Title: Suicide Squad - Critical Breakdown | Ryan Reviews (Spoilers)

Now, before you go straight for that dislike button, I actually watched this video in its entirety to get the full picture because there is a lot of interesting material to explore.
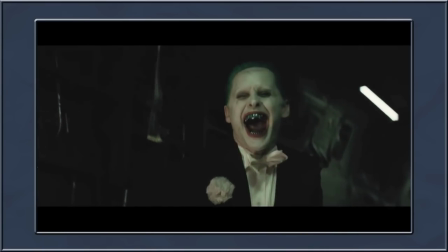0:07 While I'm inclined to agree with critics on nearly every aspect of Suicide Squad's problems, taking it at face value, I had a really good time.
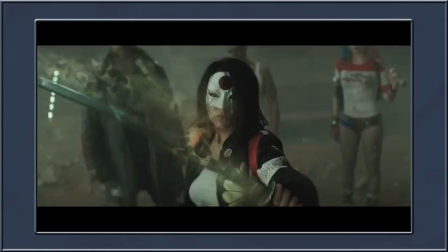0:15 It's not the edgy, villain-centric masterpiece that fans had hoped for, but honestly, if you give into its zaniness,
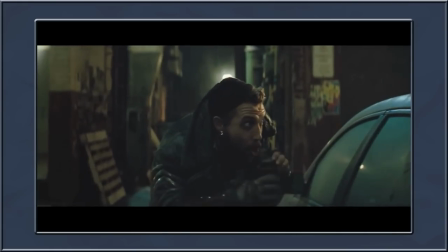0:21 it's serviceable summer popcorn fun that simply delivers a silly action movie and nothing more.
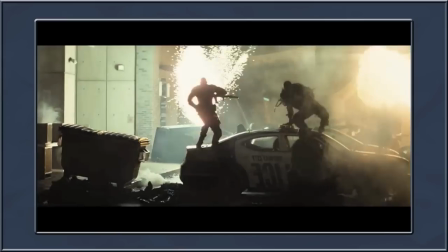0:26 Now, I have a sweet spot for subversive films, so I more naturally swayed and overlooked its problems by enjoying the film for what it is,
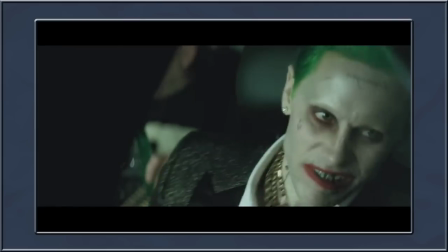0:33 rather than what most of us want it to be. In a film like this, I saw two potential outcomes.
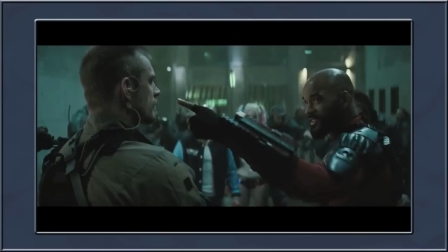0:39 One was a more complex character study that tried to uncover the humanity deeply embedded within villains, and the other was a chaotic action movie without the substance.
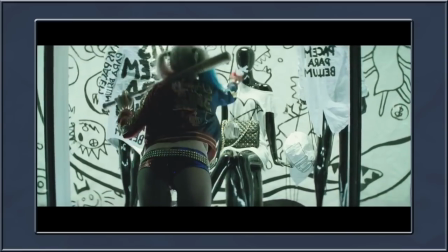0:47 The outcome is this weirdly stitched together amalgamation of the two that lacks consistency, but does enough to keep your attention, at least for me.
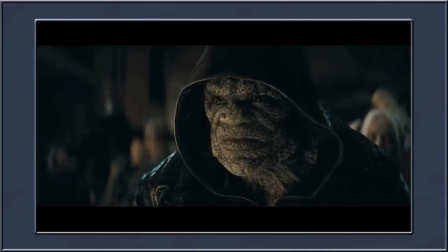0:55 Rather than do a traditional review, in this video I want to analyze the film's core elements and explore what didn't work because I find
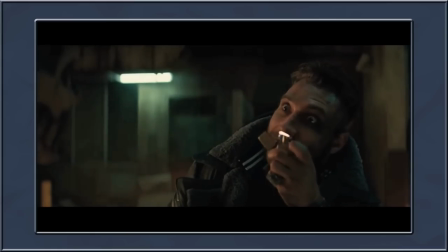1:01 it rather interesting that a film as problematic as this can still be entertaining to a relative degree.
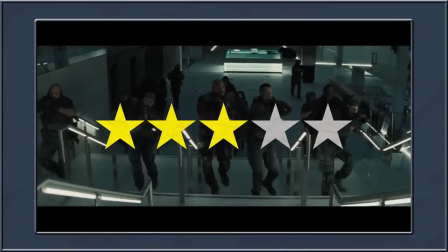1:06 If I was to grade it, three stars is a perfectly fair summary of my perspective.
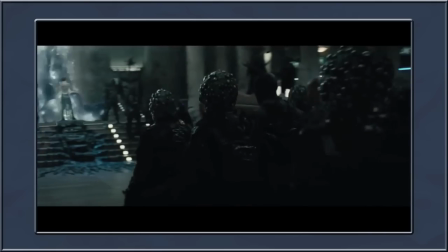1:11 Now of course, from here, this video is going to contain spoilers, so if you're still on the fence about seeing it,
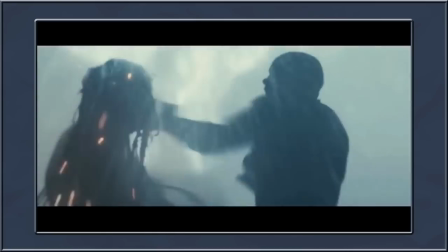1:16 just consider your expectations and what kind of film you want it to be. If you want it to be silly fun, you're in luck.
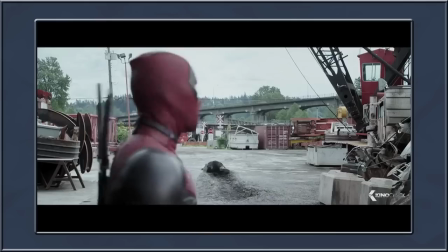1:22 If you want it to be an emotional character study, go watch Deadpool because it kinda did it better.
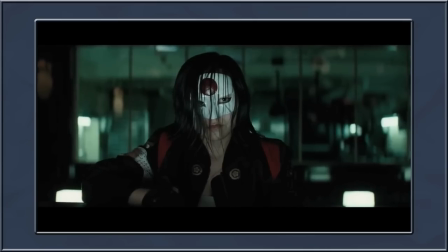1:27 As always, make sure to leave your own thoughts on the film in the comments below, and let's get started.
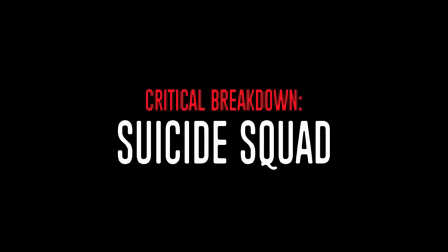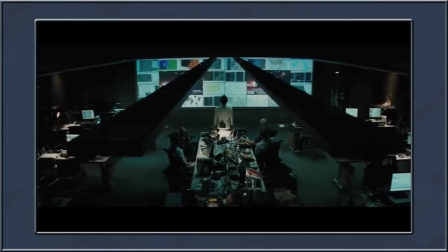1:42 The film's weakest element is undoubtedly the script. I mean, bluntly speaking, the writing is appalling.
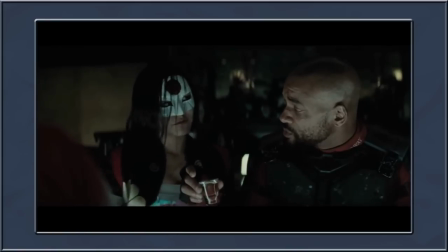1:48 It's even cringeworthy at times. There was a lot of forced dialogue, and some of the delivery just felt unnatural.
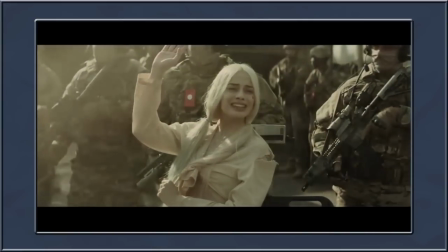1:54 I find this to be particularly prominent with Harley Quinn, who had the worst dialogue by far, and every attempt at comedy fell flat, especially from her end.
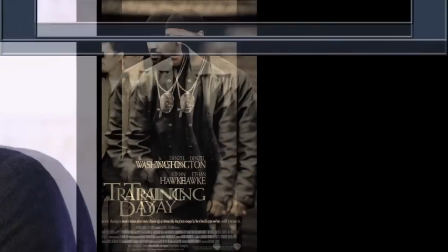2:02 David Ayer is a very serious writer. Training day, end of watch, sabotage, fury.
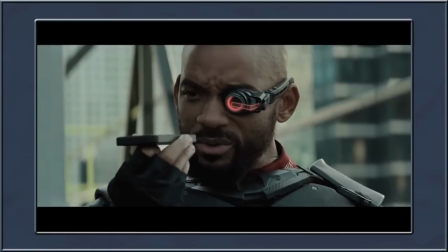2:07 Every script he's written, I feel, lacks charisma.
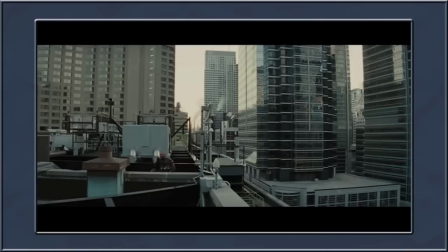2:09 There's not enough personality injected into the script to have an effect on the audience, and for comic book material, that's a bad thing.
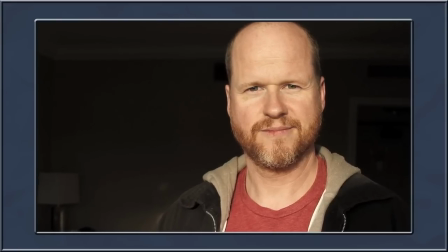2:17 Someone like Joss Whedon can pen a good script, because Whedon infuses a lot of his own emotions and perceptions into the characters,
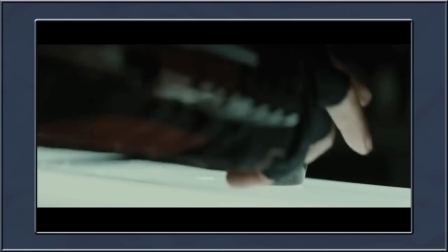2:23 hence they feel more believable and complex, whereas when Ayer does it, everything feels more artificially placed to hit emotional beats that don't always work.
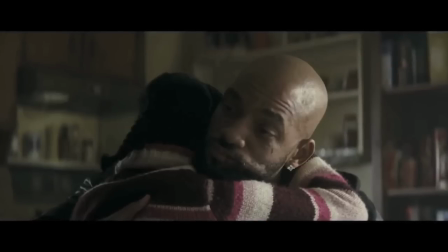2:31 For example, Deadshot's relationship with his daughter services his humanity,
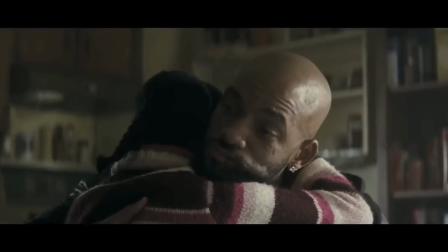2:35 but we as the audience don't feel the same sympathetic attachment because we are simply told by the film to invest without ever being given a valid reason to do so.
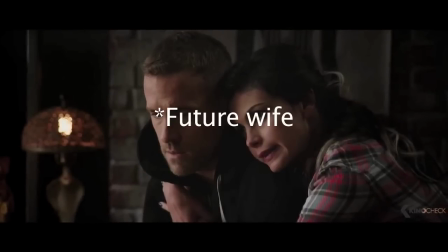2:45 In Deadpool, they made you care about his wife, hence you wanted him to succeed, but with Deadshot,
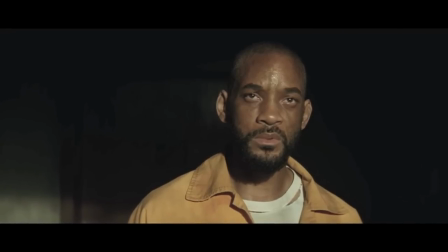2:50 it doesn't really help us connect with him, but rather forces unjustified weight behind his character.
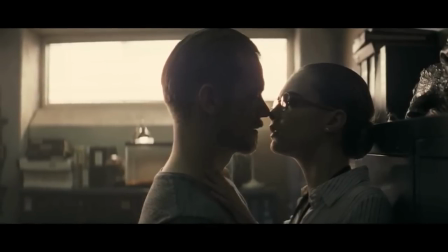2:55 In fact, the dynamic between Rick Flagg and Dune was far more believable because we actually sense how Dune's possession by Enchantress causes strain to their relationship.
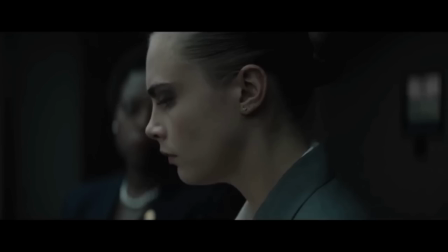3:04 It just doesn't help that there's no characterization behind Dune or that Rick ever shows much of a caring side.
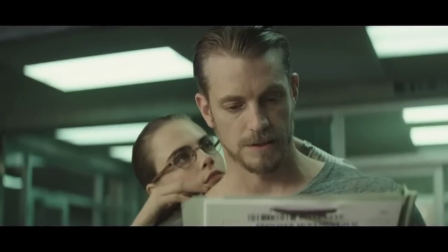3:09 Air would have been better exploring their relationship more because at least it would have had a more central focus for the plot.
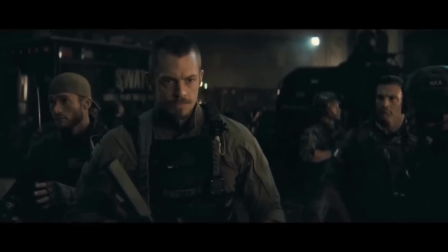3:16 It's a completely missed opportunity to add a personal stake to the squad's objective and could have concluded with a much more emotional pull.
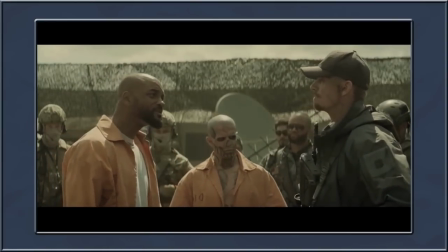3:23 The issue is that Ayer never seems to make up his mind what direction he wants to take with the story. The film has a narrative template that works on a basic level.
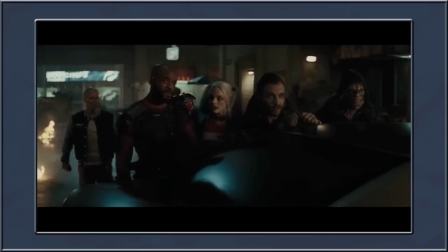3:30 Here's the gang and now let's throw them into a dangerous scenario and see what they can do. There is a very unceremonious nature to the entire film.
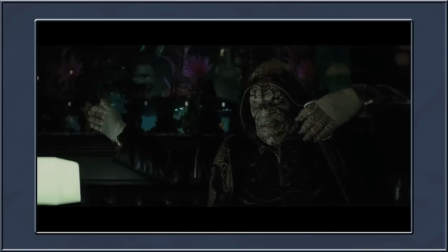3:37 Despite the numerous times the characters are forced to clarify that this is a potential end of the world scenario, you never feel that sense of urgency.
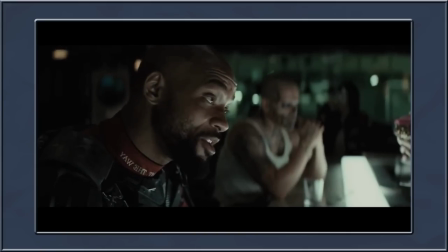3:45 In fact, even when the stakes are at their highest, Everything remains very nonchalant and unmoving.
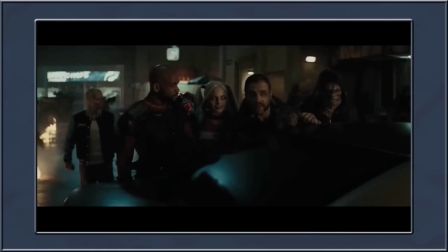3:50 I understand these characters don't care because as the film also forcefully reminds us through dialogue, they're the bad guys.
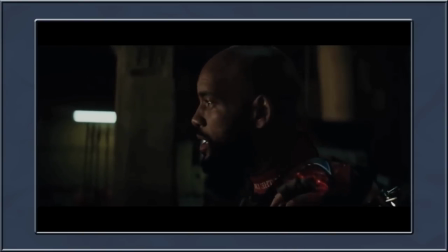3:56 But for the audience to feel involved, we need to sense that danger.
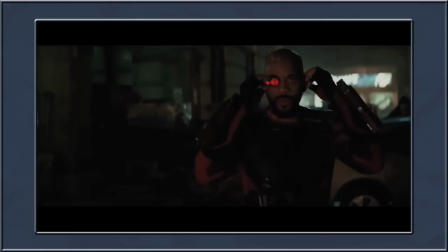4:00 By all means, the characters can humorously show no concern, but the audience should be in a more anxious position to make the threat more terrifying.